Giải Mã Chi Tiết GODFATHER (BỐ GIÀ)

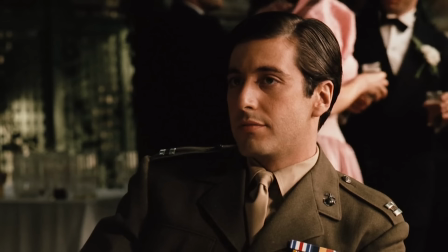(8:18)
Trong nửa đầu của phim, Michael luôn xuất hiện với bối cảnh đầy đủ ánh sáng, khiến cho người xem có thể dễ dàng thấy toàn bộ khuôn mặt của anh.
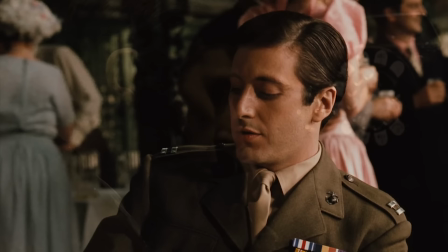(8:25)
Việc không có một chút sắc tối nào trên khuôn mặt cho người xem chúng ta thấy được, Michael khi này vẫn là một con người ngây thơ và lương thiện.
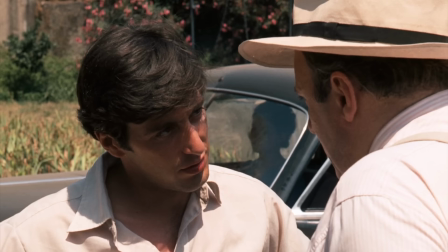(8:32)
Tuy nhiên, càng về cuối phim, Michael càng lúc xuất hiện càng nhiều với mảng tối trên khuôn mặt của mình với tần suất ngày một nhiều hơn,
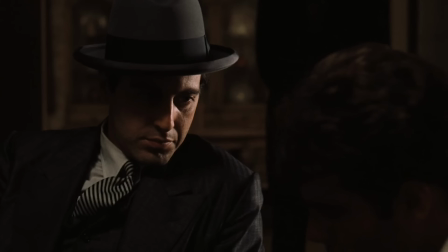(8:39)
khiến cho hành trình trở thành bố già của anh càng trở nên rõ ràng và thuyết phục hơn. Nói cách khác, chính bóng tối là thứ song hành với anh trên con đường phát triển bản thân ấy.
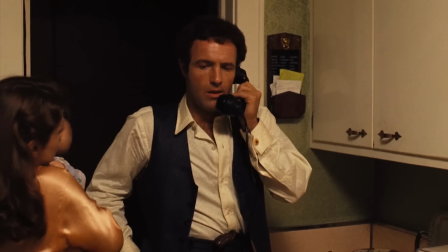(8:48)
Để củng cố thêm cho luận điểm ở trên, chúng ta hãy lấy Sunny ra làm ví dụ. Sunny là một người con có tính cách bộc trực và thường không suy nghĩ trước khi hành động.
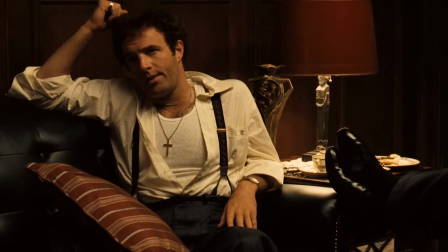(8:56)
Vì thế, trong hầu hết những phân cảnh của mình, kể cả khi đang trên cương vị chiếc ghế của bố già thay cho Vito,
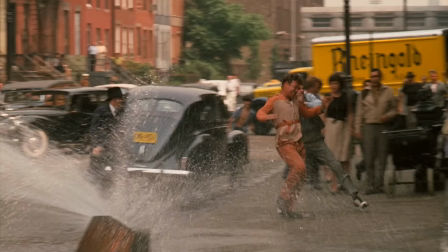(9:02)
chúng ta không thấy được những mảng màu tăm tối bí ẩn trên khuôn mặt của anh.
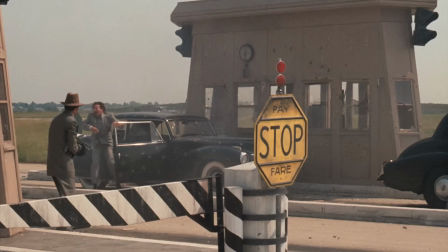(9:07)
Thay vì trở thành một kẻ giật dây điều khiển từ trong bóng tối như cha mình, Sunny thường có xu hướng tự thân vận động.
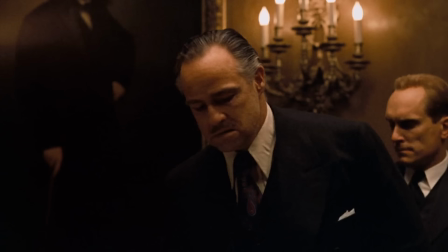(9:12)
Cũng chính vì lẽ đó mà anh đã bị ám sát mà chết.
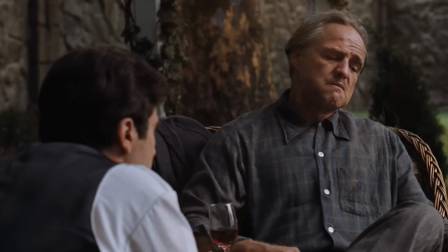(9:16)
Nếu như càng về cuối, Michael càng trở nên khó lường hơn, thì Vito sau khi rời khỏi chức vụ của mình đã trở thành một con người dễ nắm bắt hơn.
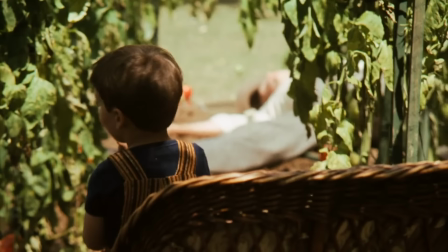(9:23)
Cũng bằng cách thông qua những mảng tối đã dần vơi đi trên khuôn mặt của nhân vật mà sự chuyển biến này trở nên rõ ràng hơn.
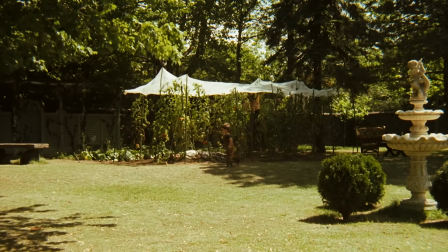(9:30)
Để rồi cho Vito chết, ông chết trong vườn cam của mình bên cạnh đứa cháu nội.
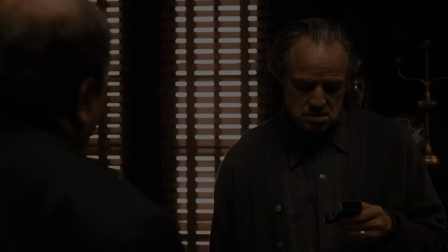(9:34)
Dưới bầu trời đầy nắng và trên khuôn mặt của ông chẳng còn mảng tối nào cả, hay nói cách khác, chẳng có bí mật nào nữa.
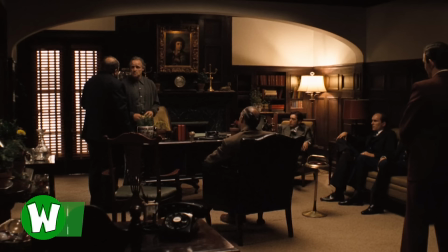(9:41)
Để có thể tóm tắt nội dung của phần phim The Godfather đầu tiên,
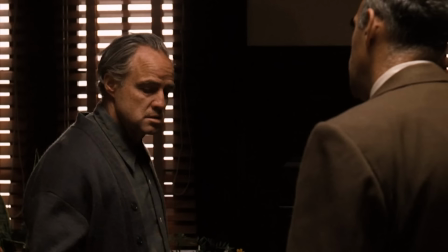(9:44)
có lẽ mình sẽ nói bộ phim xoay quanh một chuyển giao quyền lực của bố già Don Vito Corleone cho người con trai Michael của mình.
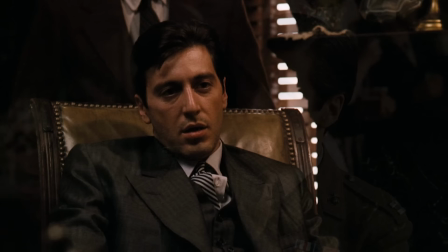(9:51)
Nhân vật Michael Corleone là người có sự chuyển biến nội tâm rõ ràng và mạnh mẽ nhất của bộ phim. Đã
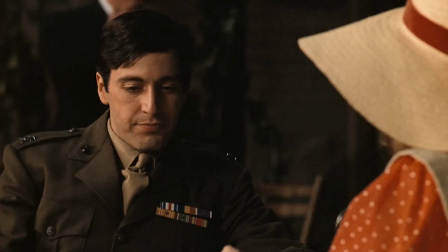(9:57)
có nhiều nhận định cho rằng sự chuyển biến tâm lý này không thực sự thuyết phục vì không có nền tảng xây dựng từ trước.
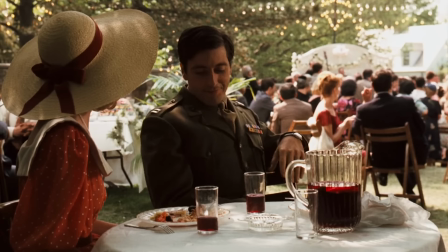(10:02)
Tuy nhiên, xuyên suốt cả nửa đầu phim, có rất nhiều chi tiết đã được báo trước cho sự thay đổi tính cách của nhân vật,
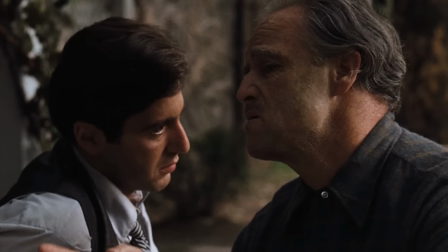(10:08)
từ một người hùng chiến tranh quả cảm lương thiện trở thành một ông trùm tội phạm mưu mô nham hiểm.
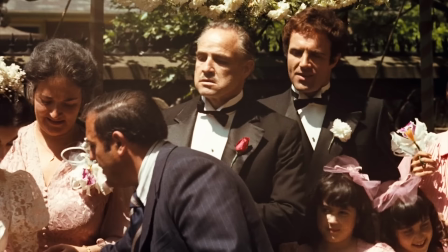(10:13)
Chúng ta hãy cùng đi qua từng chi tiết một nhé. Chi tiết đầu tiên nằm ở phân cảnh gia đình Corleone chụp hình cưới trong đám cưới của Connie và Carlo.
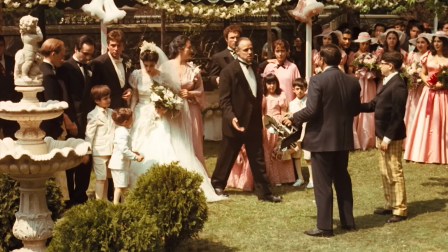(10:21)
Khi nhận thấy Michael không có ở đó, Vito đã nhất quyết không chụp nếu như không có anh.
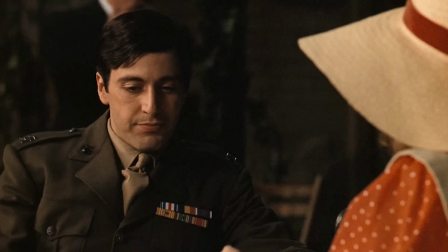(10:26)
Điều đó cho ta thấy được rằng Michael có tầm quan trọng đến như nào trong lòng cha mình và để lại cho người xem một ấn tượng vô cùng mạnh mẽ,
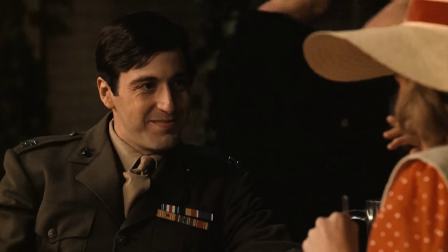(10:32)
ngay cả khi anh chưa có một câu thoại nào trước đó để làm nổi bật tính cách nhân vật của mình.
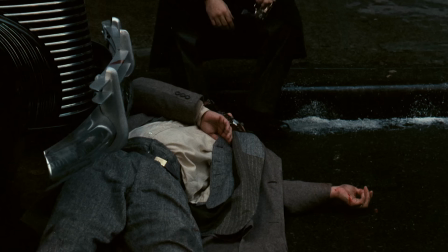(10:37)
Kế đến là sự kiện Vito bị ám sát và phải đưa vào bệnh viện. Khi này, chúng ta thấy được thái độ của ba người con trai của bố già, Fredo,
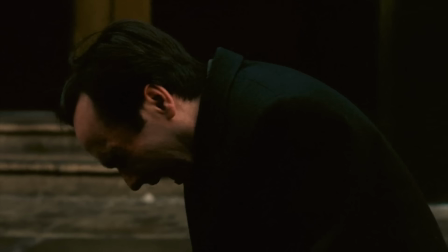(10:46)
sau khi để cho cha mình bị bắn, chỉ biết gục xuống mà khóc lóc, thể hiện rằng anh là một con người quá yếu đuối.
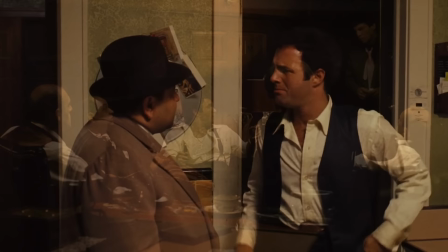(10:52)
Sonny thì điên tiết, cho quân đi khiêu chiến với bang Tartaglia với mục đích trả thù,
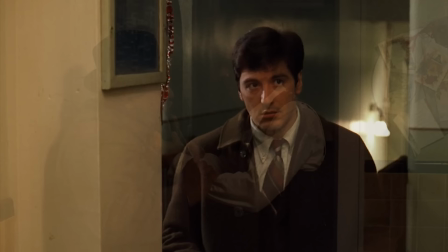(10:57)
thể hiện rằng anh là một con người có cái đầu nóng và không thể suy nghĩ thấu đáo.
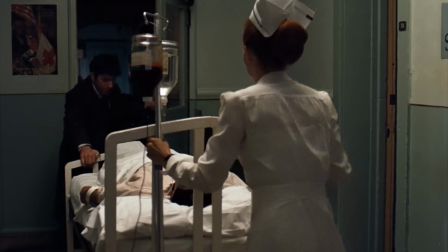(11:02)
Chỉ riêng Michael, khi nhận ra cha mình đang ở bệnh viện và không có ai canh gác, anh đã nhanh trí chuyển cha mình vào một căn phòng khác,
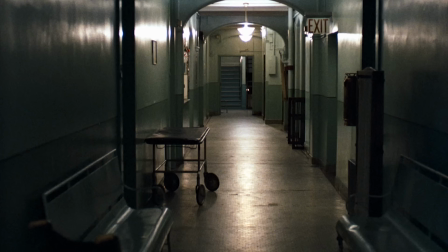(11:09)
nơi anh có thể vừa giữ được an toàn cho cha và vừa có thể có một góc nhìn thuận lợi để biết kẻ muốn
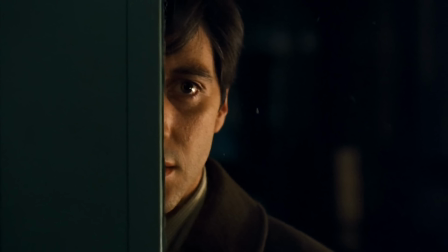(11:14)
giết cha anh là ai. Hãy chú ý hơn vào phần đoạn này. Michael đứng nép sau cánh cửa và ta chỉ có thể nhìn thấy một nửa khuôn mặt của anh. Trong ngôn ngữ điện ảnh, khi một nhân vật chỉ có thể hiện diện một nửa khuôn mặt, đó là thời điểm báo hiệu rằng nhân vật này có thể sẽ được chuyển giao trong bản ngã của mình,
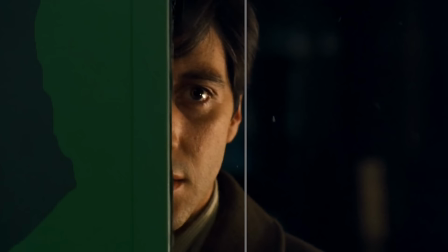(11:30)
cụ thể là từ lúc thiện thành ác.
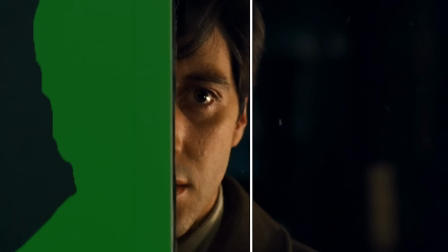(11:32)
Không những thế, nửa khuôn mặt bị che giấu còn cho chúng ta biết được rằng đây là một nhân vật có rất nhiều nội tâm, suy nghĩ và cả những bí mật.
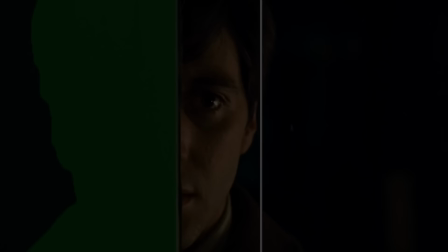(11:39)
Đây có lẽ là bước khởi đầu cho sự thay đổi trong tính cách của Michael.
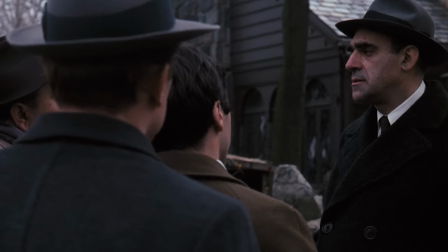(11:43)
Tuy nhiên, phân cảnh thể hiện rõ điều đó hơn cả lại là khi Michael lên kế hoạch giết Solonzo và Mark Klosky.
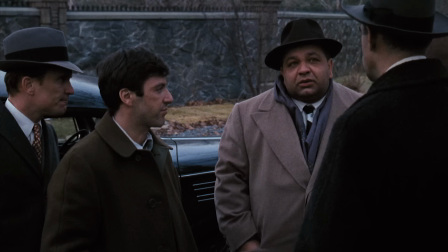(11:49)
Đây là một phân cảnh có tác dụng truyền tải vô cùng mạnh mẽ và sâu sắc. Cụ thể thì hãy bắt đầu từ lúc Michael mới bước chân vào căn phòng.
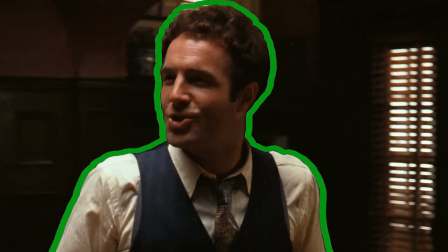(11:57)
Nhân vật xuất hiện đầu tiên trong phân cảnh này chính là Sonny. Anh chiếm trọn hoàn toàn khung hình trong thời điểm này, khiến cho chúng ta, những người xem nhận ra rằng anh đang là người nắm quyền ở đây.
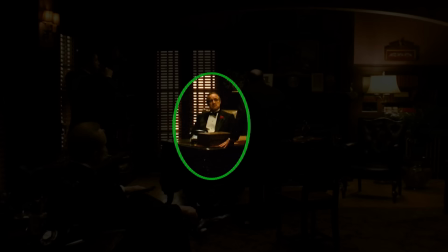(12:06)
Chi tiết này càng thêm củng cố khi ngay sau đó anh được bố trí ở trung tâm khung hình, đứng giữa Tom và Claire Maza.
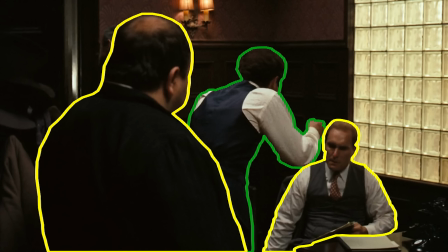(12:13)
Thường khi nhân vật nằm ở trung tâm của một khung hình, họ phải là một người có sức ảnh hưởng và tầm quan trọng rất lớn trong không gian. Sonny trong trường hợp này không phải là ngoại lệ.